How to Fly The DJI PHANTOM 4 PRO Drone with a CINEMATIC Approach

Hey, how's it going? Allan Tsao here. Welcome to my YouTube channel. And for those of you who've seen some of my other videos, welcome back. What I have here in this box is an exciting new toy for the production team, the DJI Phantom 4 Pro.
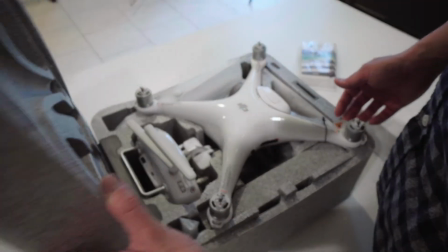0:15 I've been toying around with the idea of getting one for a while, but it wasn't until my last video for Tilden,
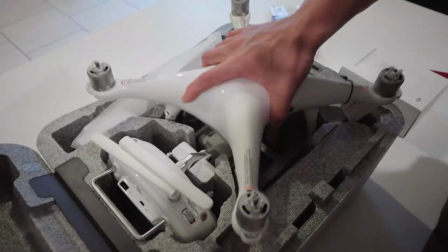0:20 where I was using drone footage for the first time, that I realized I had to get me one of these. And yes, it does come in black. I'll post a link to that video below so you can check it out. In the world of film and video production, it's a game of angles, a game of coverage, and it can really take your production to the next level if used tastefully.
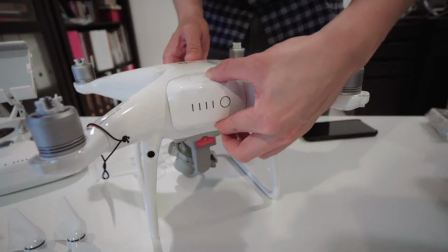0:39 Now, I've actually never played with a drone before since I had an operator on the last shoot, so this is going to be a rather ceremonious experience as I set up and learn to take flight.
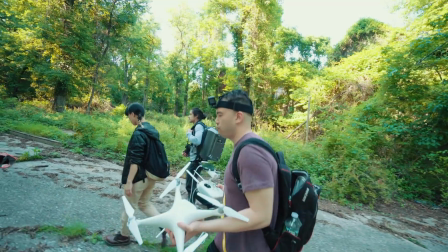0:49 I'll take you guys on a quick journey of our experience and a behind-the-scenes look of how we plan to shoot and incorporate the footage into a new video we have coming out. The last item we have, this is the box of manuals, but yeah, I don't think we'll need them. Step 1.
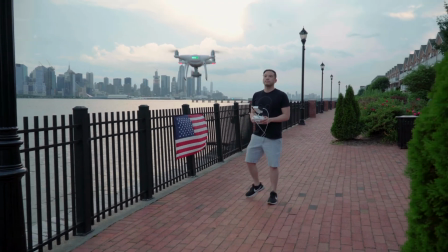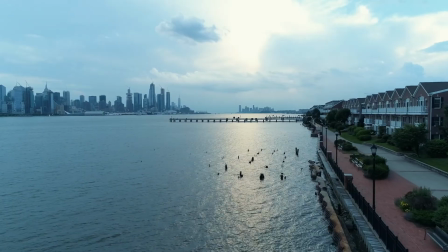1:08 First impressions was that this thing is a lot of fun.
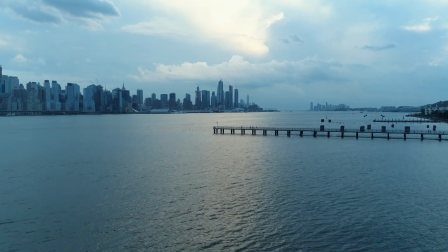1:11 I've always wanted an RC aircraft, and this combined with my love of shooting really begs the question, why didn't I get this sooner?
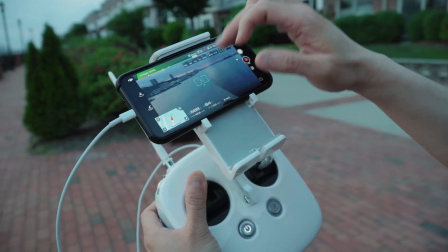1:18 I also realized I needed some more batteries, like 3 more.
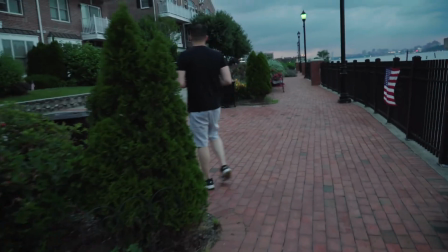1:22 It's about 30 minutes of flight time per battery, and given the number of shots I had planned for the upcoming weekend shoot, one just wasn't going to be enough. Okay, for a second there, we thought we lost a drone because we didn't know where it was flying to and it was kind of dark out. We thought it was in that direction, but it kind of flew back past us,
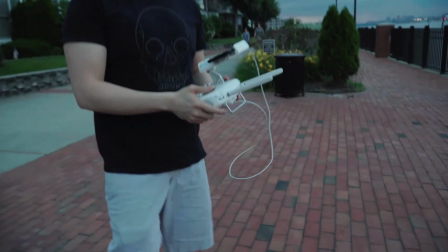1:43 and we had to press the send home button for it to come home. During the week,
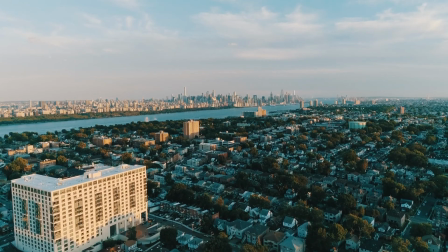1:49 I took it up in the air a few more times to get more nimble with the controls so we wouldn't be wasting precious battery life on any technical handicap come showtime.
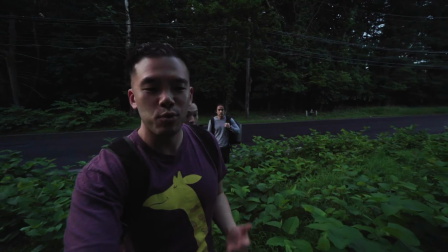1:59 Alright, Saturday morning at like 5:30, we're walking into the farm colony again to do the pickup shoot,
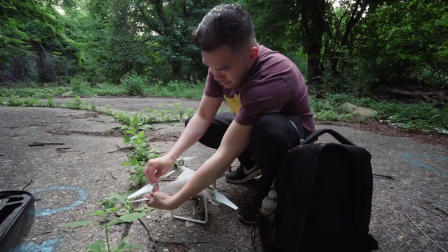2:05 to grab some drone footage that we're gonna incorporate into the video piece,
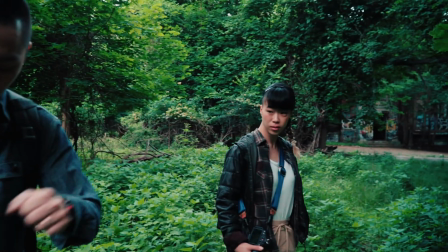2:09 and have my talent / crew with me as we make our way in.
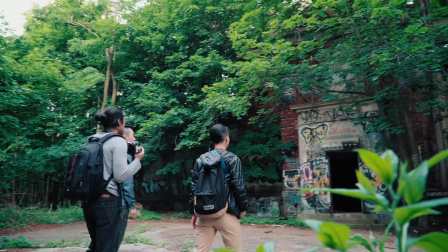2:15 So we're outside here on the first location.
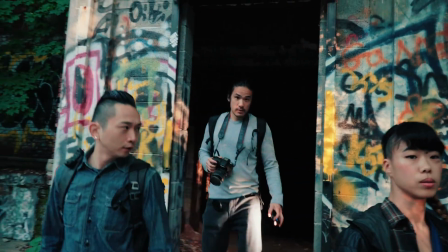2:18 As the characters in the video leave the building, we want to have this presence lurking in the background.
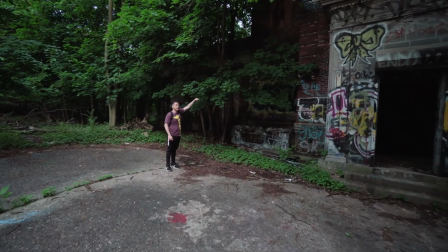2:24 I want to see if I can get the drone here and just kind of a little higher up, kind of watching.
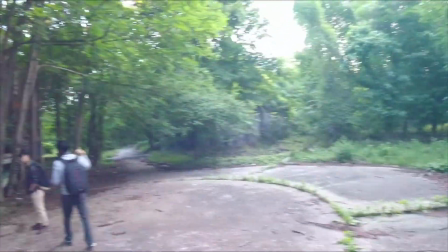2:30 Can I see you guys do your action when you come out? I just want to see how it looks. Oh man, dude, that shit was crazy.
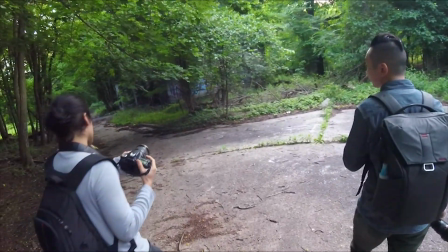2:38 And then we walk. I guess we'll try it.
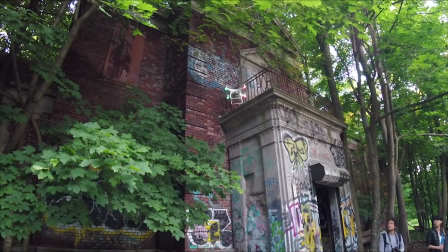2:46 The first challenge we ran into, which I had not anticipated during our flight test, was maintaining the aircraft steady within a tight space.
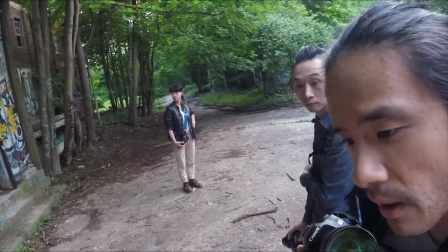2:55 Yeah, that was good.
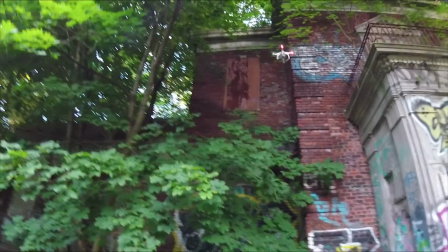2:57 P mode, or position mode, keeps it steady, but obstacle avoidance sensors wouldn't allow us to get that close to the building, so I had to switch to S mode, or sport mode.
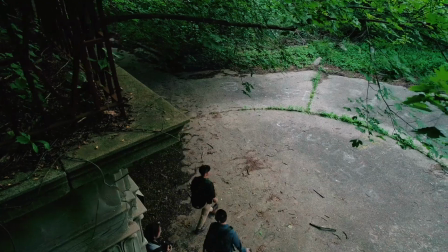3:05 But in sport mode, the aircraft is very sensitive to the throttle.
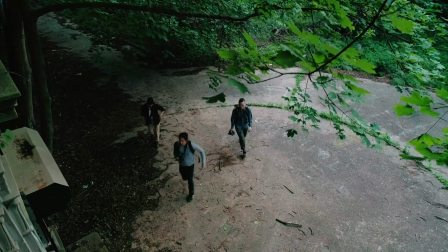3:09 Making sure the aircraft didn't drift into the building or branches while executing the camera move during the action was definitely more difficult than anticipated.
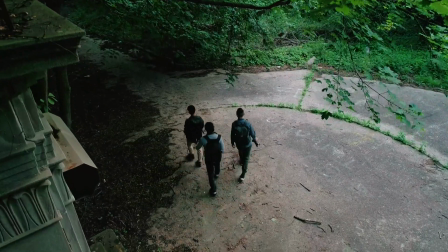3:16 Trimmed some leaves and nearly drained an entire battery to get the take I wanted. 1 of 12 shots.
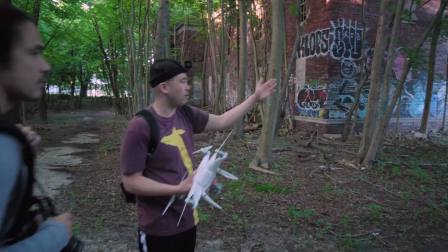3:22 So what I was thinking we could do is we can actually go down to the next part because you see the deer, and then we can get an overhead on this shot here.
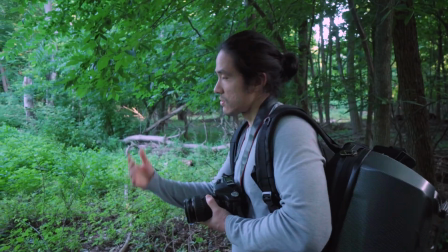3:30 Fly over the open space. So let's just do that. Let me go scout this other side real quick.
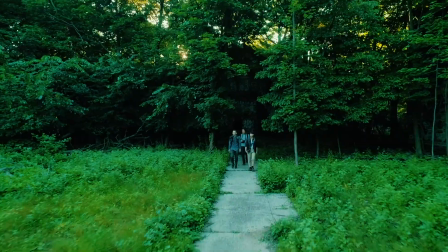3:34 The idea with this shot is to give the audience and characters some room to breathe. Up to this point in the video, everything has felt tight and a little claustrophobic.
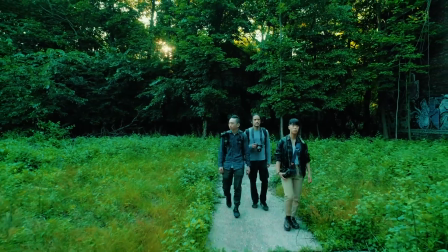3:42 This is also where music transition happens in the video, invoking a feeling of, we got this.
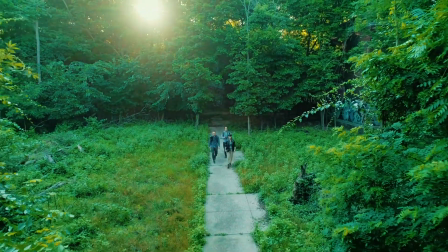3:47 We're ready to journey deeper into this rabbit hole.
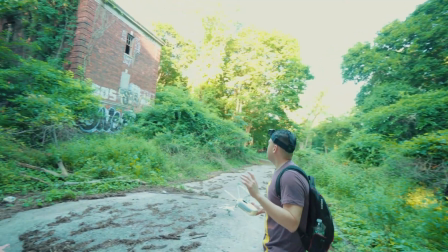3:50 For the next shot, we want to get some scale of the building, just, I guess, the next juncture in sort of this map of this farm colony.
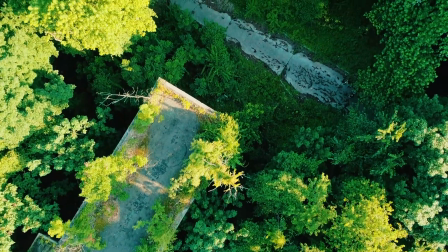3:58 So we're gonna get the drone up real high. We'll have it pointed down, almost kind of like a God's eye view.
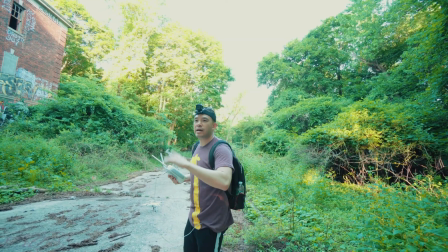4:04 And we'll try to get the actors walking into their marker.
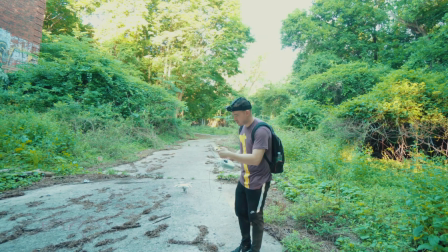4:10 See if it works. There's all these sort of restricted zones and stuff.
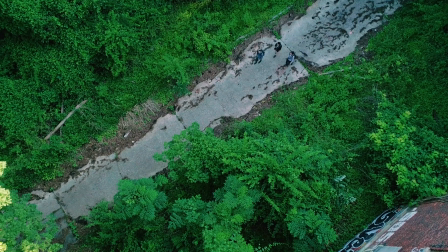4:19 Originally, I wanted to compose the shot so that you see the building in the corner of the frame.
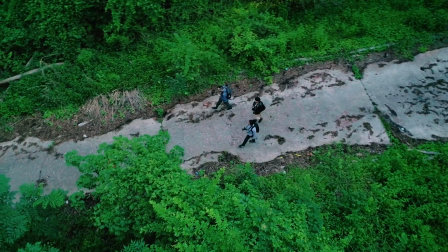4:23 But after reviewing the footage, I went with this take because the pivot of the camera just gave it more of a feeling that the characters were being watched.
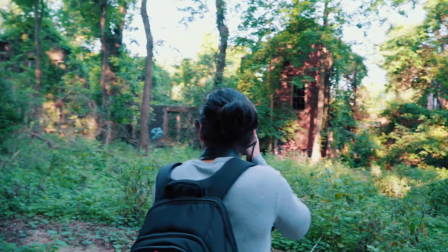4:32 Next, we come across this really cool facade of a building overrun by nature.
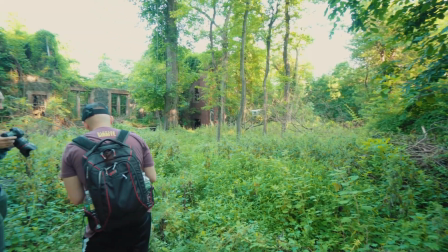4:36 It looked quite cinematic, but shooting on a gimbal the first time around didn't do it justice at all.
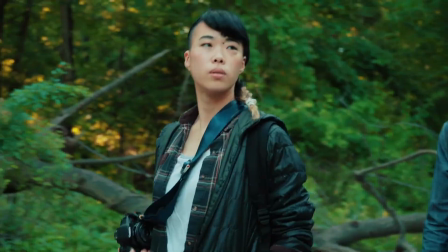4:41 So we decided to reshoot with a drone. Well worth it, in my opinion. All right, so now we're getting to the good part.
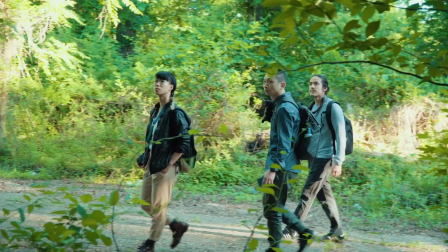4:49 There's an open roof in this structure, and in our video so far, we have some shots of
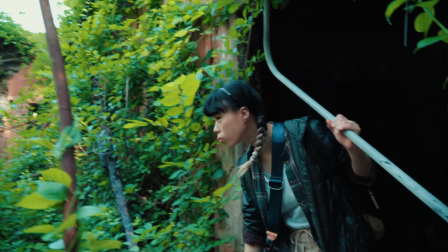4:56 the talent walking out onto the open roof area,
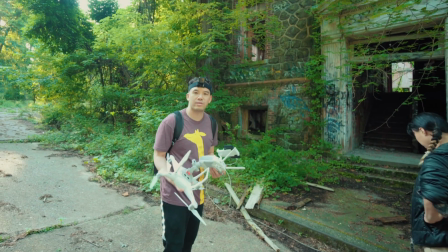5:00 but the last time we weren't able to get certain angles where we show the wide expanse.
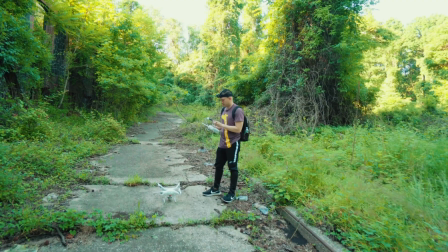5:05 So today, hopefully we'll try to get it with the drone. This battery's about to die on the Sony, but that's okay.
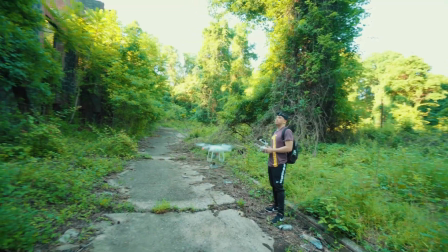5:10 We're gonna fly in through this thing right here. Fly it up, drop down to the roof, taking a photo.
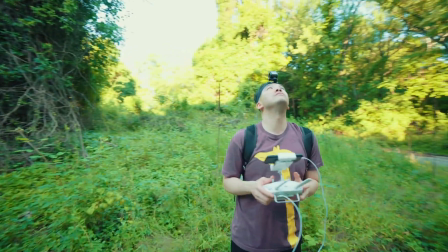5:18 In the interest of conserving battery, since this was an add-on shot, I decided to just shoot this in one take.
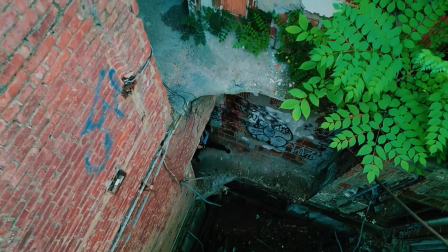5:24 And here's how we use the shot in the final sequence.
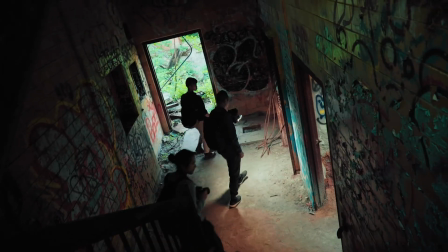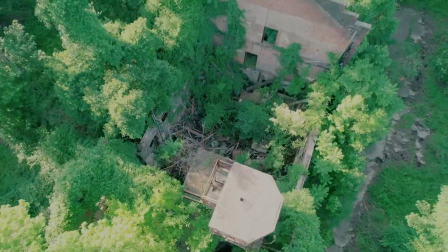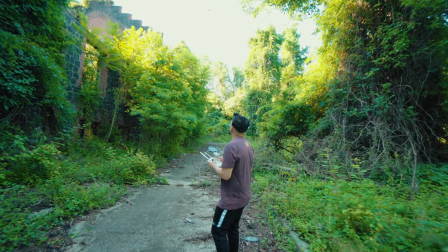5:37 The next couple of shots is what got the band excited about coming back here again at the crack of dawn, so we definitely needed to get it right.
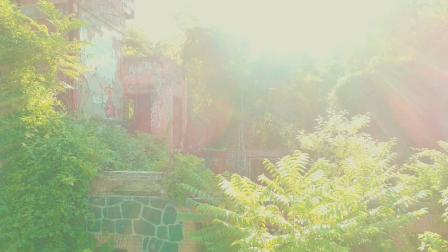5:45 Alright, we need to polarize it. The sun's too strong. Yeah.
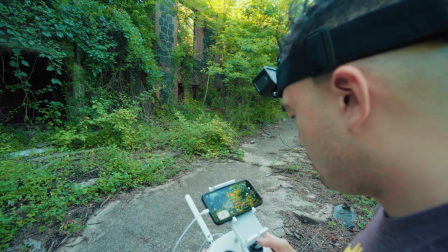5:52 Wait, hold on. Not yet, we didn't, when I call action. Okay.
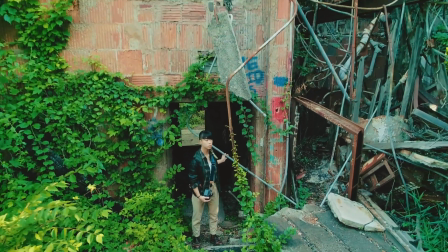5:56 Nature is the best production design, as they say, and couldn't make a video of this place and not include this backdrop.
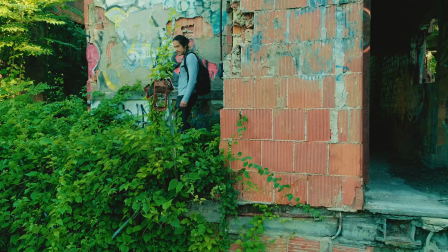6:03 Next, I wanted to get a shot of all three talent walking out onto the ledge from the floor above.
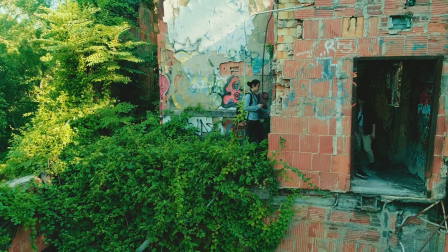6:08 While I was more concerned with finding frame, Wallie was more concerned with me not crashing the new toy,
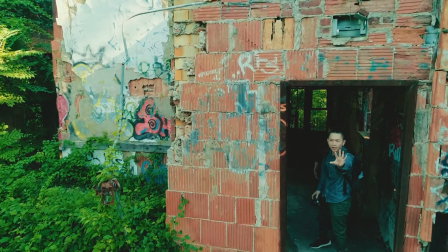6:14 and backseat piloting per usual since I had the obstacle avoidance turned off and didn't have any peripheral vision.
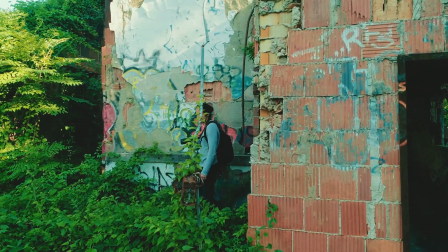6:20 Again, it was a little tricky executing the subtle camera move while keeping the drone from drifting when position lock is disabled in a tight space,
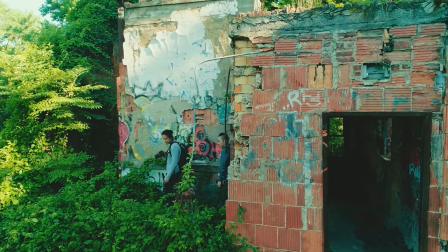6:27 but I just kept the camera rolling to get as many takes as possible until we exhausted the battery.
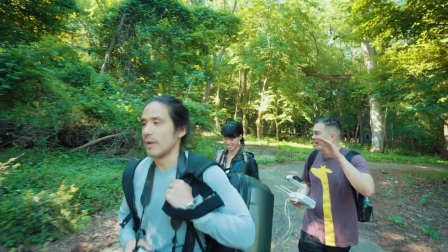6:32 As I'm shooting one take, I'm like, oh my god, this angle looks so much better. Right. And then I'm doing that take, and then I'm thinking, oh man, this other angle looks pretty good too.
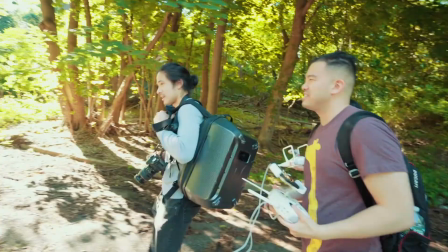6:40 So many things, I'm like, It's the newbie effect of using a drone.
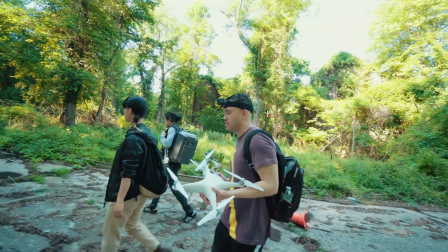6:45 We are walking towards the last building. It's basically the drone flying really fast in a very narrow space.
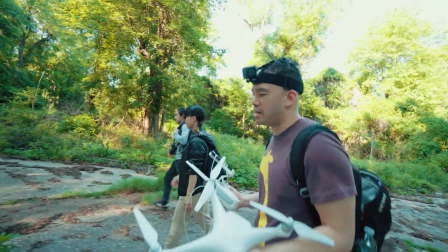6:51 So I'm not sure we can pull it off yet. We'll give it a shot. Worst case scenario, we'll get new propellers.
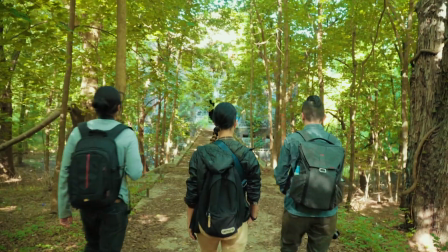6:57 Actually, we had 2 more shots planned for this last location, but we were in for a bit of a surprise. Oh shit, what's that puddle right there?
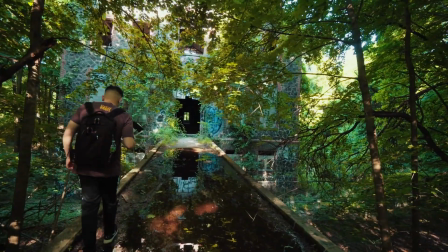7:04 Even though we came back to this last location at around the same time as the previous week,
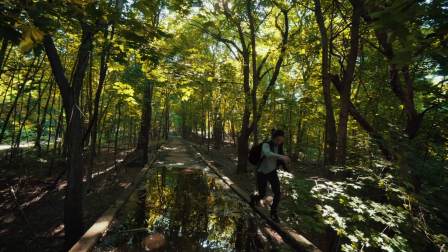7:08 the lighting looked very different due to the days of constant rainfall and a rapid growth of all the leaves shielding the sunlight from pouring in.
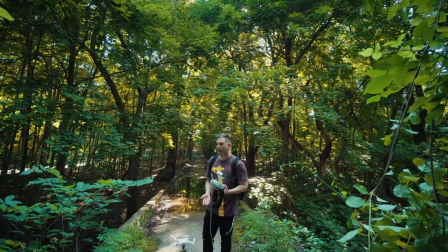7:15 So this is going to be the second to last drone shot, and what we want to do here is,
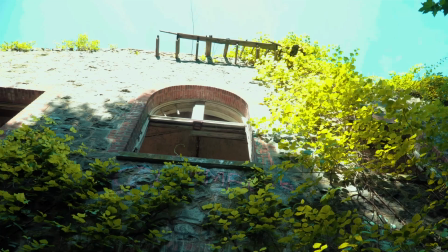7:20 as the actors are walking in to the building, I want to see the drone coming over the building,
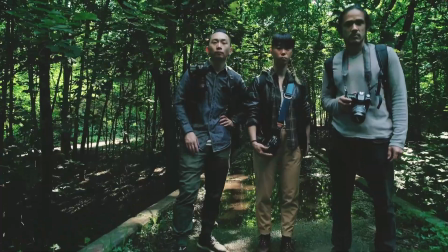7:26 almost like peering at them as they're walking inside. I had a feeling I wasn't going to love the shot, just because the lighting was so inconsistent from the previous week,
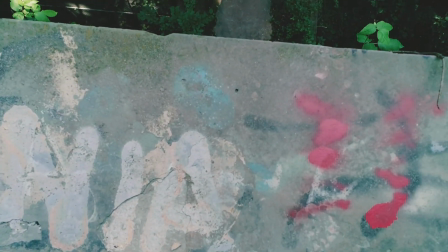7:34 coupled with the fact that I couldn't position the drone quite where I wanted it before it started to drift out of position.
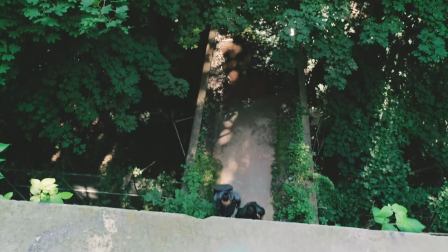7:40 In order to keep it from drifting, I would have had to put it in position mode.
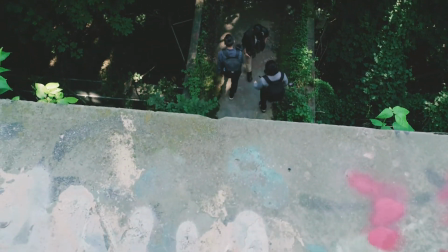7:43 But the problem with P mode is that with the obstacle avoidance sensor on, it wouldn't have allowed me to get that close to the building.
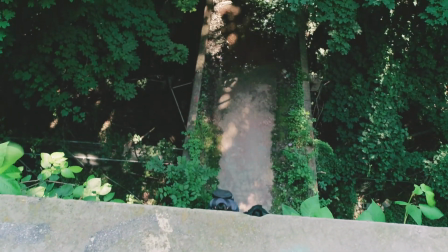7:50 I had to settle with tilting the camera instead of having the drone hover over the ledge, which took away the ominous factor.
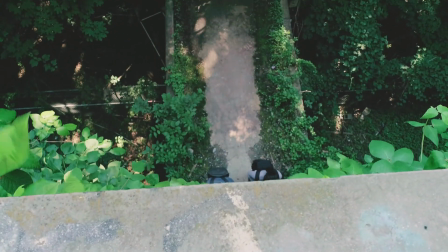7:55 The propellers blowing the leaves also made it a real distraction, so ultimately, I decided to scrap the shot in post.
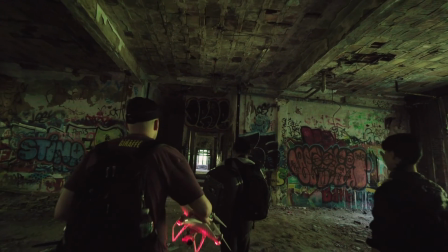8:01 And so onward to our last drone shot.
Alright, what's up? You guys just go down to the end.
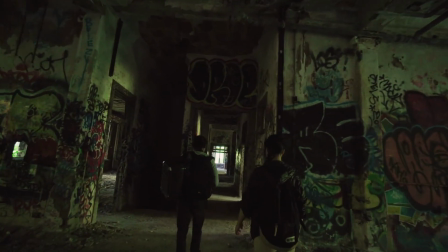8:07 Of course, we couldn't see the finish line without also being hit with another surprise.
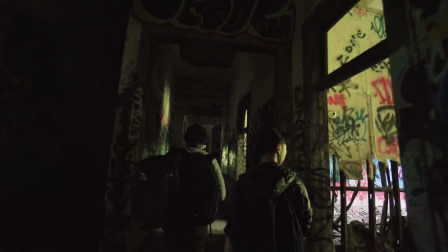8:12 And I'll take off. What?
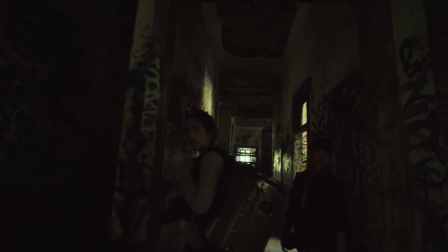8:18 It's so weird.